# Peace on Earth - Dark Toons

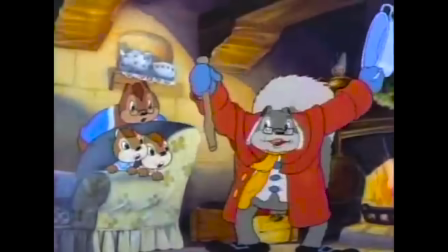So I really, I really admire the fact that they're trying to really go outside their comfort zone here. Again, I mean, we're mostly looking at MGM cartoons, Tom and Jerry and Cuddly Animals getting into trouble and stuff.
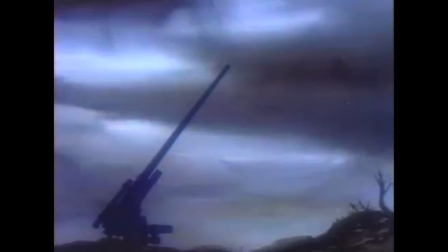I mean, this is much different territory than they usually tackle.
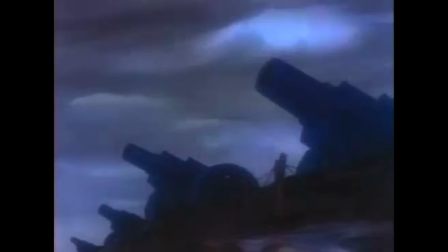So I really give them credit that they very clearly looked at some of this footage that was taken from World War One and really went the extra mile with it.
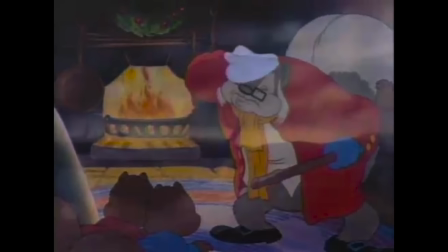See, it went from red to green. This is a Christmas special.
Until there was only two of them left.
I like this idea that the whole war just comes down to two people left. Still on either side with the guns. They're not gonna go home. They're not gonna try and, you know, restart humanity or anything. They're just still gonna kill each other because men suck. But again, I really like the idea is this the end of humanity? Or is this just a part of the world where just man never came back?
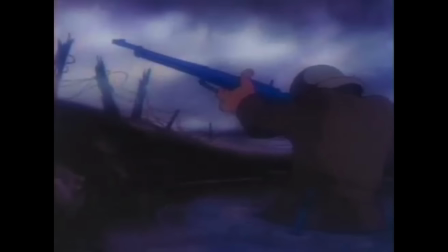You know, they bombed this area. We don't know exactly at what point of time this is.
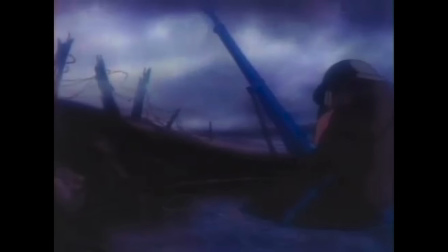We just know it's after World War One. So I like the idea that's a little bit more open.
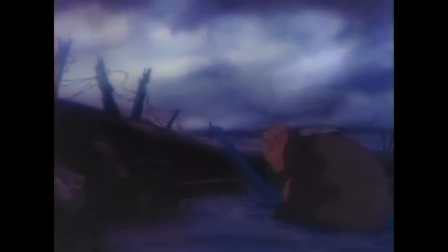You don't know if mankind just destroyed itself or if this is just the animals recollection of what happened because they just never saw a man. after that. Some really great animation here. Again, really working outside their comfort zone.
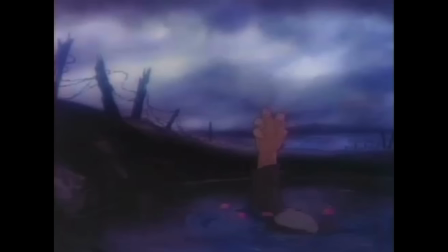And again, you could say it's a little melodramatic with the guy going down, literally just putting his hand up so he can get the really dramatic image of the hand going down.
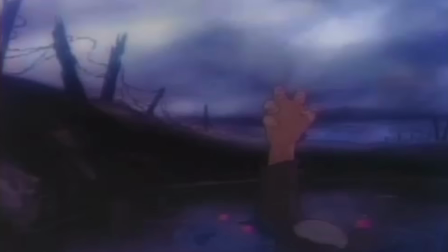I always wanted to see, like, a little middle finger come up while he does that, but the idea of really holding on him going down into the water and the hand and the shadow work, as a kid, that really stuck out to me.
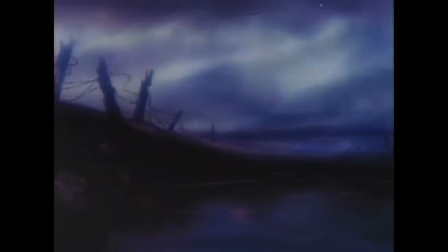Like, this did really stay with me, and I didn't remember the name of this cartoon or anything, but I do very much remember thinking to myself, man, this is gonna stay with me for a bit, and it has all these years later.
The last man on Earth.
And look at that, just complete silence after that. You just have this dark, empty field and some clouds going by and just no music or anything.
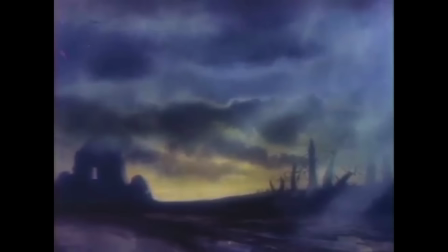Just complete silence. I mean, they want this to really sink in, And I think for the most part they're achieving it.
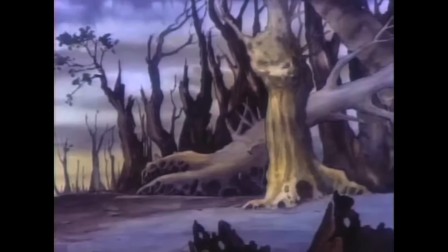This is really doing stuff. You just didn't see as much Definitely from MGM an MGM animated short and man again I know not the best copy but just beautiful blending of different gray palettes there and just little splashes of Yellow and blue and brown.
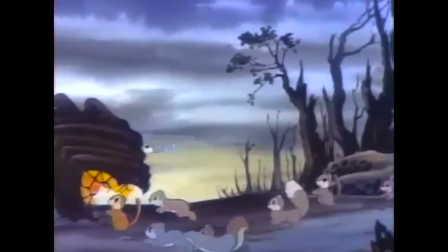I mean it's supposed to look ugly and destroyed But there's also like kind of a silent beauty to it as well with the different shadows
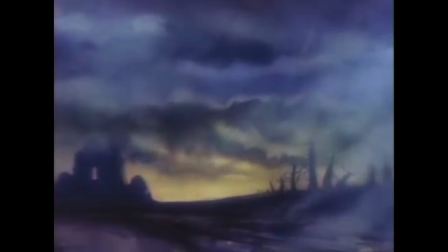in there and the blending of brushstrokes in a strange way It is kind of beautiful and I love the way the color palette again kind of goes from
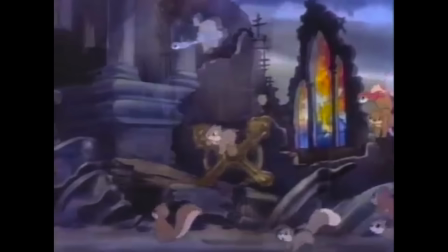these really dark muddy grays To this more very light heavenly blue within the church here with the Sun shining through you know right on the good book What's left of this church and again? It doesn't feel like it goes from really dark gray to just bright blue all the Sun There is a transition in there that works very organically looks like a mighty good book of rules But I guess them men didn't pay much attention to it.
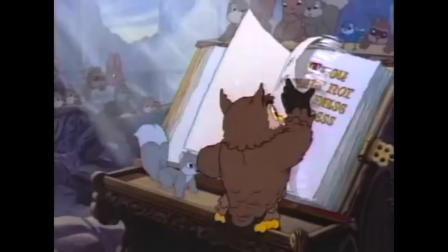This particular Bible took a very long time to get through. Every five words had its own page.
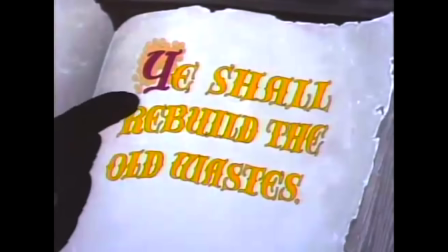I believe they released it in 90 separate books. It killed the printing companies, but you know, man's not around anymore anyway, so what does it matter?
Ye shall rebuild the old wastes.
And again, even though it is cheesy and corny, I like the simplified way of sometimes looking at things. I love the book of rules for humans. That's just a fun way of looking at that,
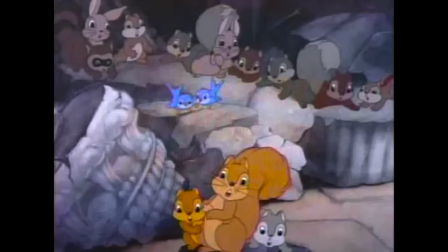really simplifying a lot of complicated things going on in the world and the history of mankind and stuff like that. I do like things like this, even though, yes, there's many arguments you can make about the complications of being a human animal and stuff, but that's why I think we have cartoons like this.
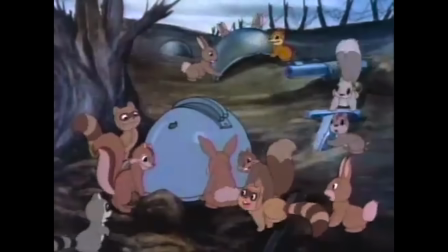They can kind of simplify things down and make it work. Make it work in a world where this stuff can happen, where animals can take over after mankind.